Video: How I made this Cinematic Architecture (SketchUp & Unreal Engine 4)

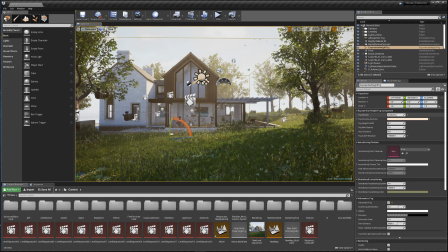This is like a dynamic fog system, and you can see it creates loads of depth in your scene and loads of atmosphere, and it does that pretty much straight away, but I'll just go through the settings that I had.
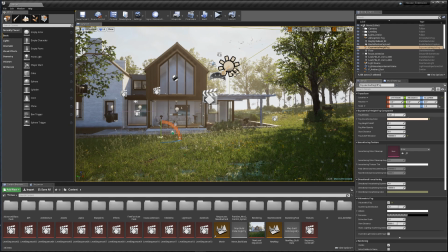So I tweaked the fog density up a little bit, just exaggerated it,
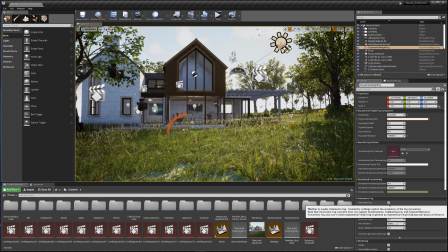and I enabled volumetric fog. And you can see the effect that that has, and that's where the depth really comes in.
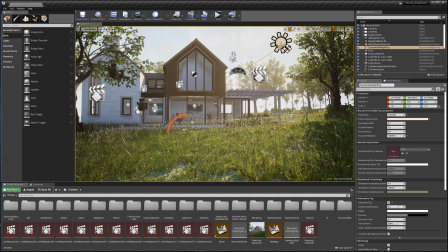And the volumetric fog basically just interacts with the light and the camera angles.
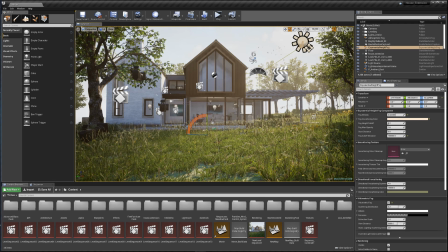It's not just one, homogeneous blanket. It has darker parts, lighter parts,
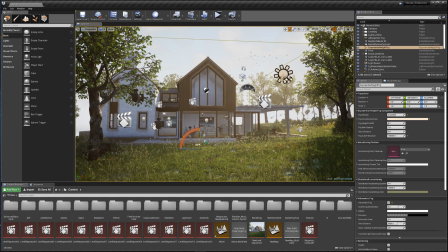depending on the objects around it and the light that's hitting it and how you're viewing it.
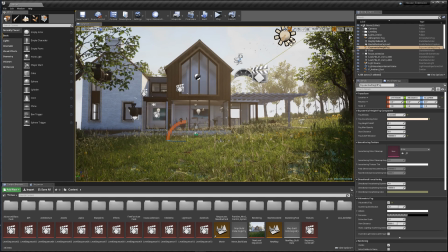It's really clever, and then that's what allows you to enable volumetric scattering. So for those effects,
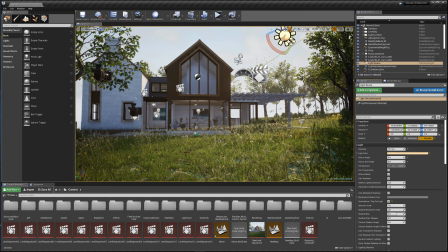to be ramped up, turn the volumetric scattering up on your directional light, like so.
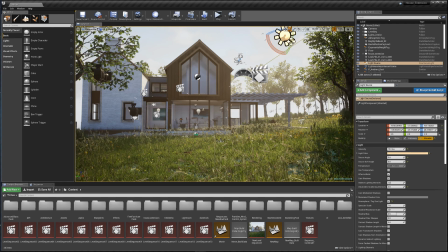So you see it's really powerful here, but then it fades out and, you know, vanishes here, and it just creates a really nice layer of depth.
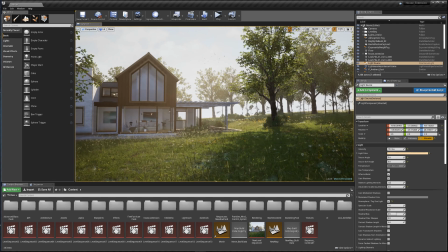So in regards to the context, all this foliage and the trees,
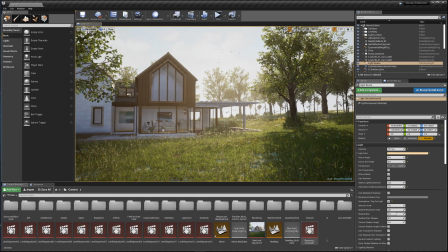they are free assets that I picked up from the Epic Games marketplace. Particularly it's the Megascans Meadow Pack. It's free and it's super high quality,
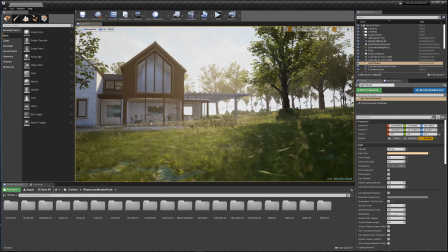as you can see, and it's got a variation of foliage and grass types,
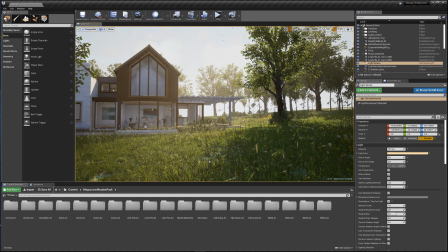and I just wanted to give it that sort of wild grass effect, that meadowy sort of effect.
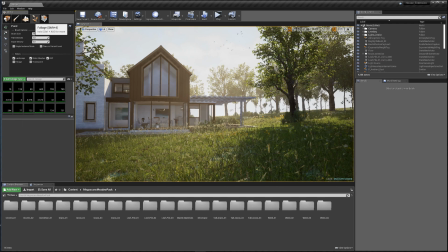So up here with the foliage brush,
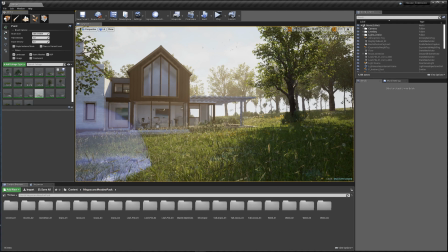just dropped in the assets that I wanted and just brushed it all over
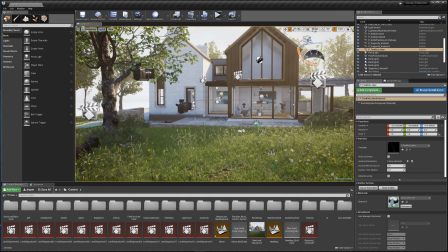the terrain. I put more details in where my camera angles would be, like here for example.
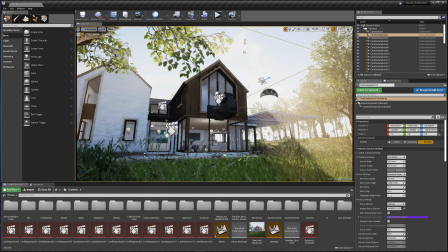If I flick to it, this camera angle that I have set up, which I filmed from, I have the lighting set up in a certain way.
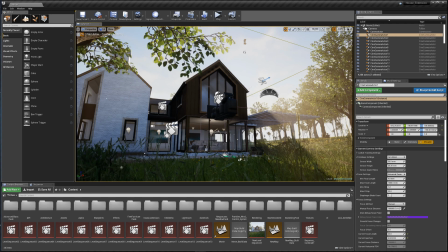I also have these dragonflies and foliage built up a bit more here. I'm just picking and choosing where I'm putting more details to help the performance.
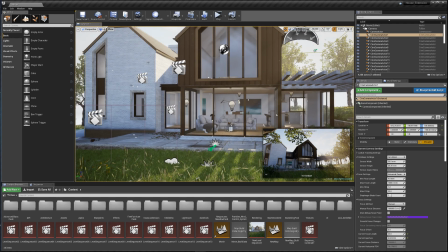For the materials, I didn't spend a lot of time on them.
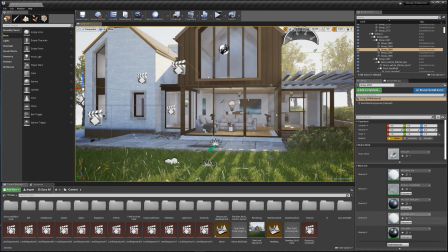I would do now, but you know, I did this 10 months ago and I've learned a little bit more since then.
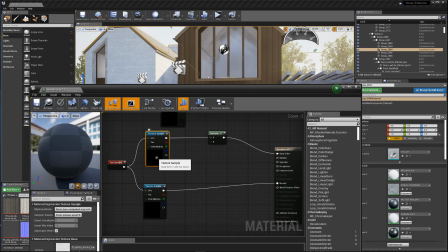So literally all this material is the base texture and a normal map made in Photoshop.
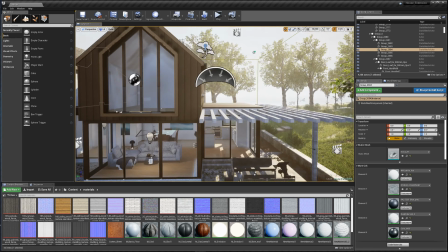That's it. And it's the same with this metal cladding.
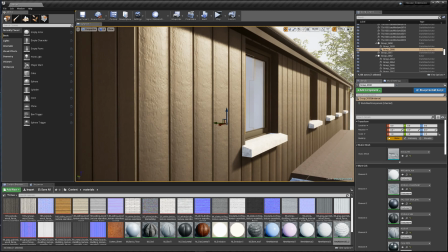It looks alright, you know.
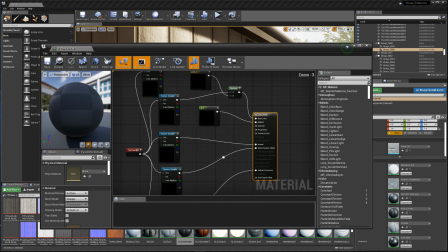It's not photorealistic, but that's not really what this project I was trying to achieve with this project.
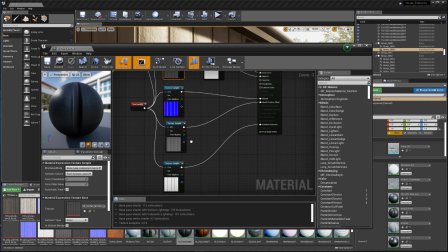And it's the same, well actually it looks like I went into a little bit more depth here. So I've got a normal map, I made a world position offset, a displacement map, and an ambient occlusion map.
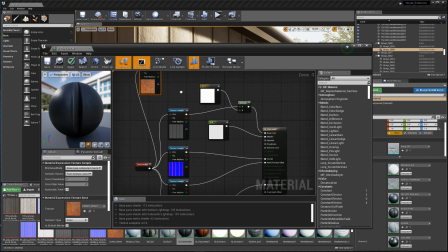Looks like I was going to start some sort of texture variation, but I don't know, I guess I just didn't. I liked the way that it performed, I guess.
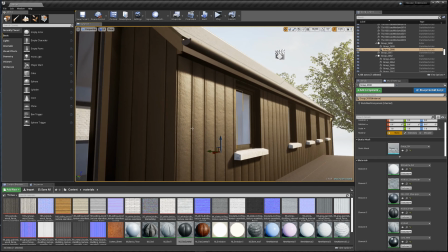Has a shine on it when the light hits across its surface, but it's still quite a muted
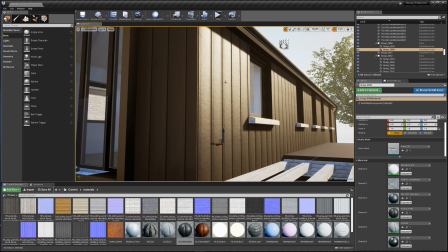matte metal effect, and that shine is what I wanted to achieve, just so it interacts with the light,
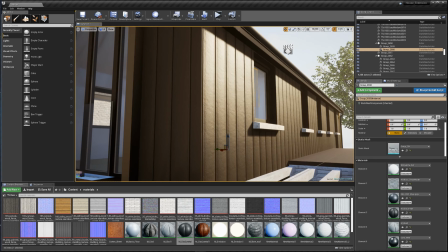and that's about it really. That's all I needed to do.